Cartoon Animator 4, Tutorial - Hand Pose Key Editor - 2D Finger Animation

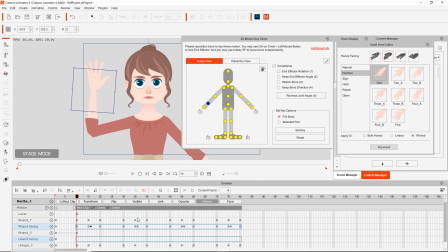We're going to talk more about the motion clip a little bit later on. But what I can do here is we're going to open up another track here. And that's called the transform track under motion. So under motion, we're going to open up the transform track, transform subtrack here under motion.
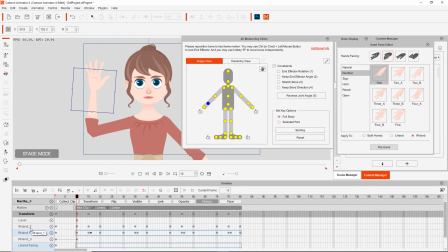And you can see these, the R hand underscore T, that stands for the transform track. So every time we made a change in our character's hand, it'll add a keyframe in the transform track. Okay, so from this gesture to that gesture to this gesture to that gesture.
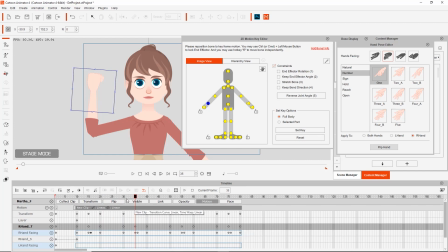Okay, so each keyframe represents a change in gesture or retaining the hand at that particular gesture. So basically these transform keyframes up here control all those keyframes below, all the transform related keyframes below.
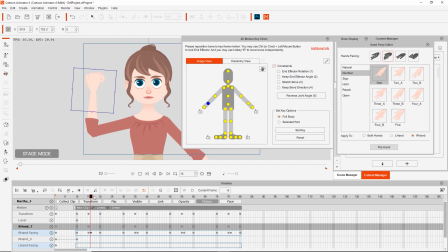So what I can do here is if I go like for this, for example, to number 4,
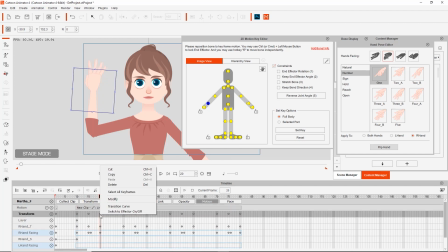I'm gonna right click on this keyframe here on number 4 and go to transition curve.
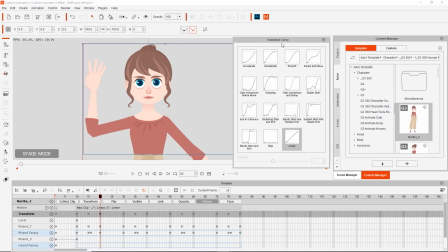So with transition curve opened, the transition curve panel opened, I'm going to use the damping transition curve. And what this does is between this frame at frame 15, or the keyframe at 15 and 20, it's going to create a cool little transition just like this. You can see it kind of flexes a little bit before it goes back into position.
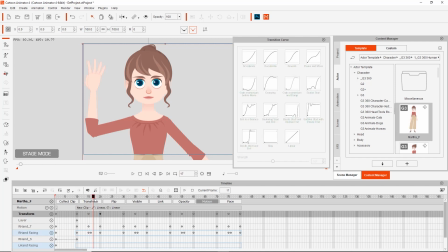Okay, I'm not going to go into the details of transition curves right now, but basically it just creates a, you can use them to create a more dynamic motion. So you can see it flexes a little bit backwards before it goes into position. And then when it changes into 3, we can do the same thing.
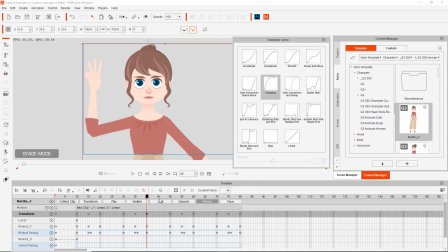So let's select that keyframe and change that keyframe to damping. And then we'll do the same thing for when she goes to 2. Change that one to damping. Okay, let's see, it kind of pops up like a bunny ears or something like that. And then finally frame one, or the number one rather, we'll change that keyframe to a damping as well.
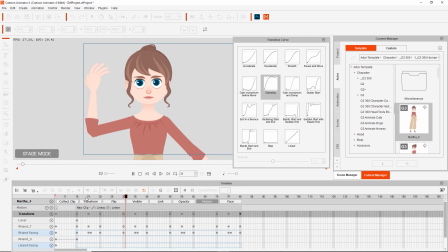And let's go ahead and play back now and take a look at the difference. If we press the space key, boing, boing, you can see it's much more dynamic and energetic. And that's how you can kind of use the transition curve to just create a little bit more energy
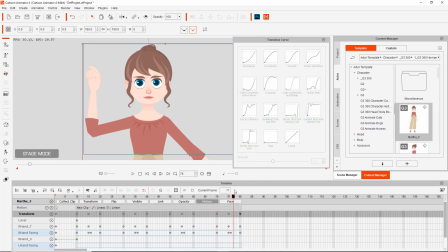into your hand gestures and basically any other animation as well. Okay, let's go ahead and close that down for now.
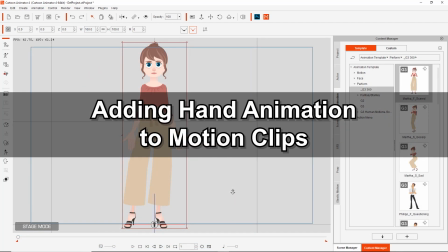All right, lastly, what I'm going to take a look at is editing your character's hand bones to conform to motions from your content library.
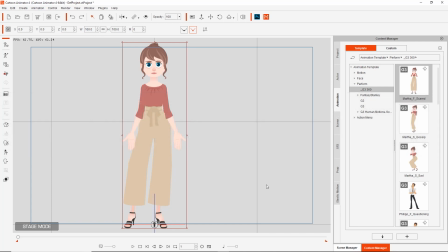So what we're going to do is we're going to apply a motion from the content library and edit the hand pose basically to make it look a bit more natural, since we don't have the sprite animation that is included in all of these motions from your content library. So let's go into the animation tab under perform G3360. Everyone should have this Martha scared.
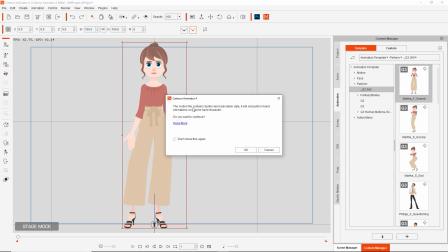I'm going to go ahead and just double click that. That's going to, again, remind us that this character is a hand bone character. And so the hand bones will not be animated because they're not sprite. I really don't want to. Okay, so you can see it looks pretty weird when her hands are flat and facing outwards.
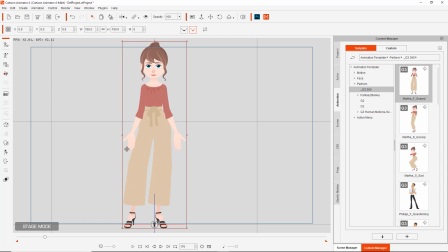So what we're going to do here is we're going to fix that. And I'm going to press F3 and go into the timeline really quick.
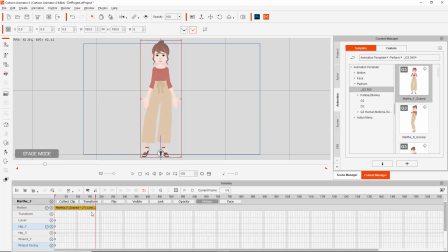And let's just hold Alt and scroll our mouse button to zoom out. Scroll our mouse wheel there, maybe a bit further in. Okay, so you can see there's our motion clip. And let's go ahead and just take the voice volume down since we don't want to hear her moaning the whole time.
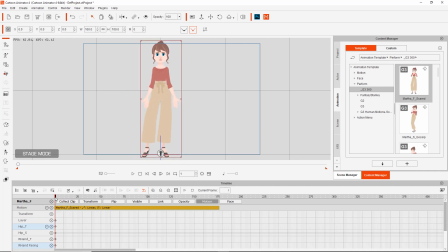So from here to here, it looks a little bit strange. Basically because, first of all, her hands are very flat.
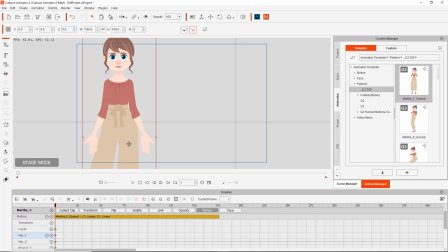Let's just bring this down a little bit. Her hands are very flat. So we need to, at frame one, give her a more natural looking hand gesture.
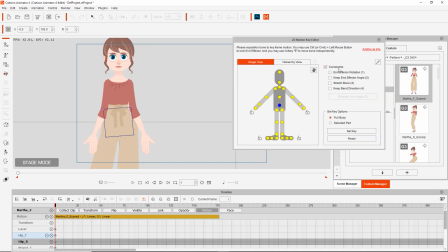So again, let's go into the 2D motion key editor and into our hand pose editor there. And we're going to just use a down-facing hand profile. And let's do something like, I don't know, grab gently, something like this.
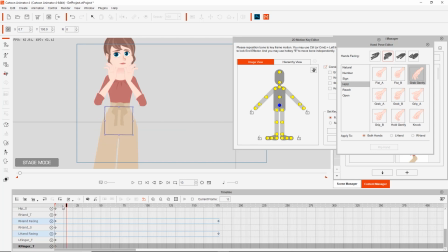Okay, just so it makes her hands look more natural. And you can see here, now from this point to this point, it looks a lot more natural. But as she gets here, it looks like she's flexing her hands in a weird way. And that's why I mentioned earlier, it's important to note the position of your character's forearms in relation with their body.
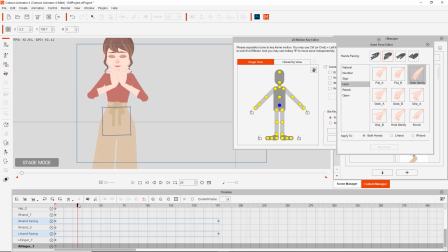So you know when to replace the hand gestures or flip them or whatnot.